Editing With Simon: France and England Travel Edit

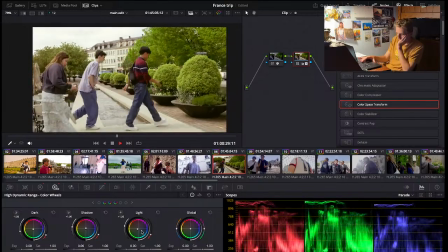(42:20)
That we look upon.
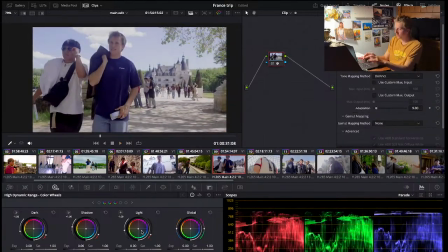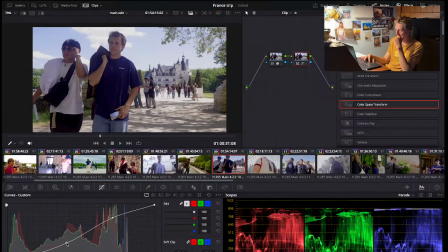With this clip, there's a little bit more heavy sunlight due to it being around noon at the time,
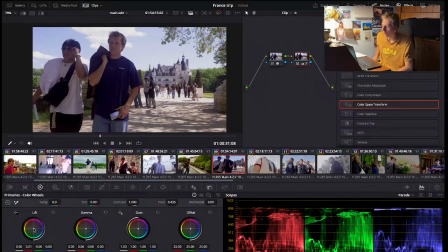(42:47)
which makes for that lighting to be way more noticeable, and the exposure levels are much higher, which it just makes it easier. I feel like bringing the exposure down is a little bit easier than bringing the exposure up,
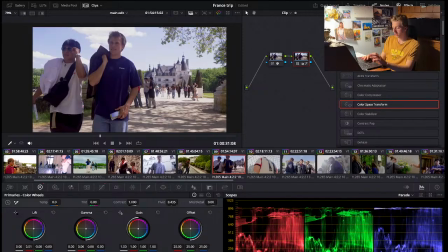(43:02)
because when you bring the exposure up in the editing software, you tend to get a little bit more grain.
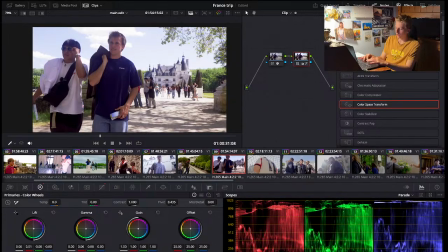(43:11)
And then, like, if I have to, like, bring the shadows up in a more exposed image, it makes it a little bit easier because everything else is brighter. I'm gonna keep things more yellow and orange for this video, for this clip.
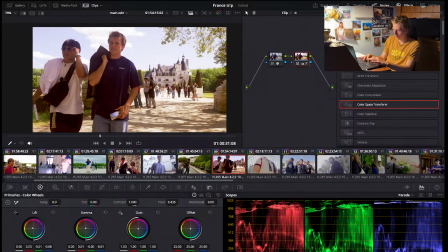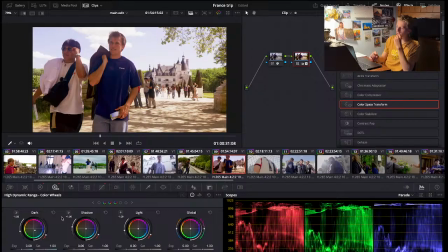(43:47)
balancing out the heavy orange light that I just made with kind of
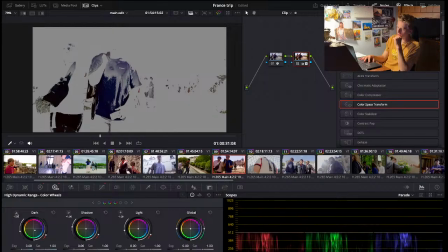(43:53)
darkening these shirts and these dark parts, these shadows, making them more blue.
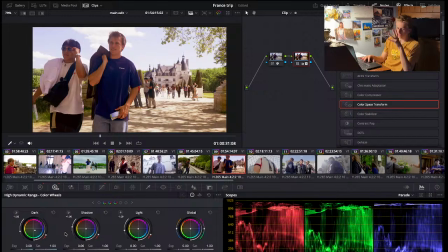(44:00)
Just adds a little bit of contrast. Thank you, Rivers, for the comment. Very appreciated.
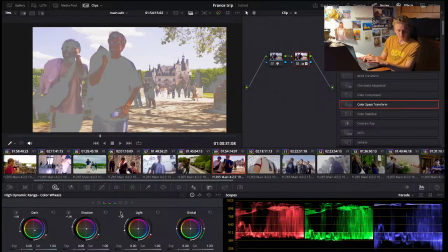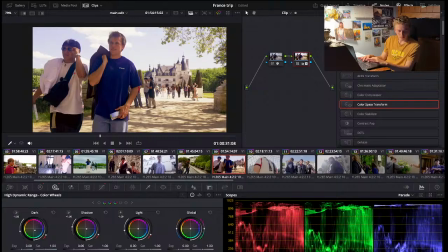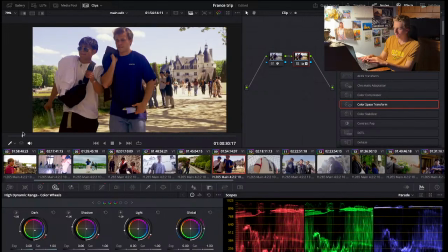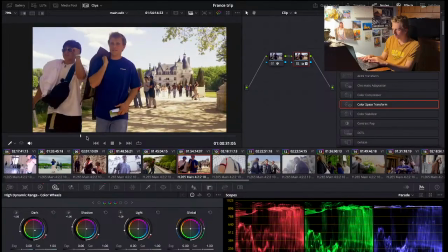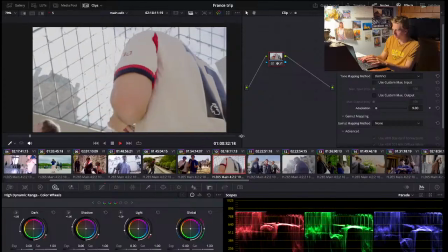(44:45)
Should tumble.
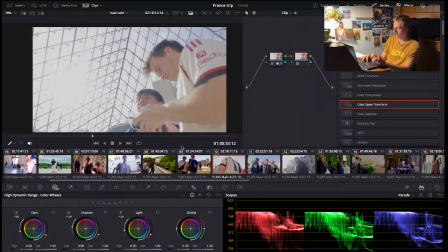(44:50)
Here's another video with some very harsh lighting, which will be, I think, easier to edit.
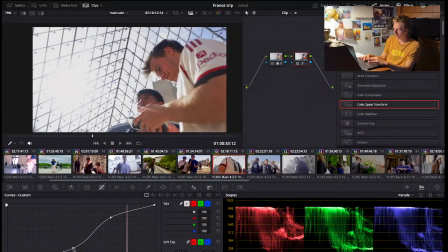(44:59)
I can bring down the shadows by a lot.
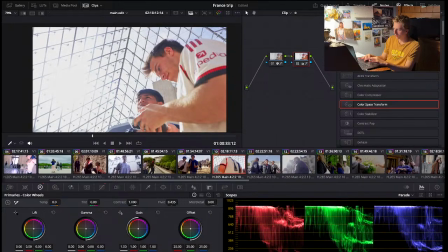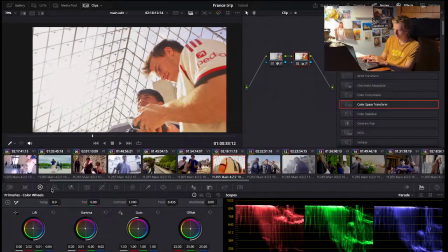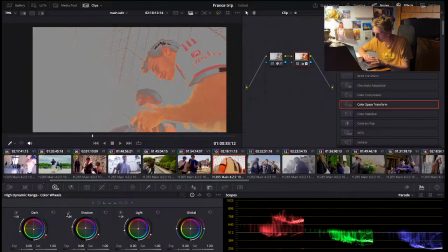(45:32)
Here, for the shadows part of this color wheel, you can see that what I'm going to be changing is a lot of the skin tones.
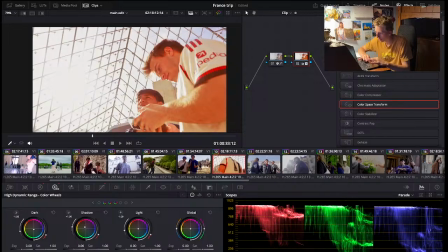(45:39)
And I don't want to make it too red, because then it'll look unnatural. But making it kind of too blue will like kind of go against my my orange sunlight that I kind of want, because I feel like an orange would be better with the sunlight clearly in the frame.
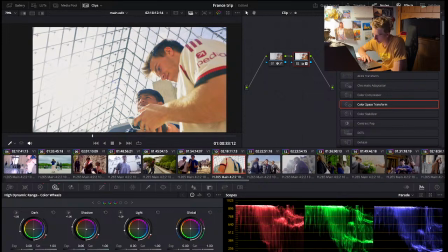(45:59)
So I don't want to make anything seem unnatural, but I want to keep things making things look cool. Just not too cool with like the blue.
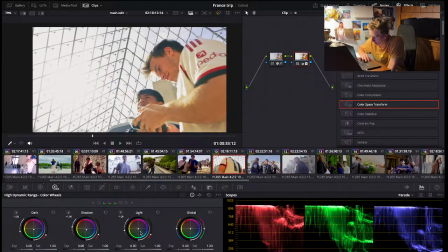(46:14)
I think that's good. And then like the light, and that affects everything. So that would be kind of interesting, but I don't feel like that's the vibe I'm going for. I want things to be a little bit more natural.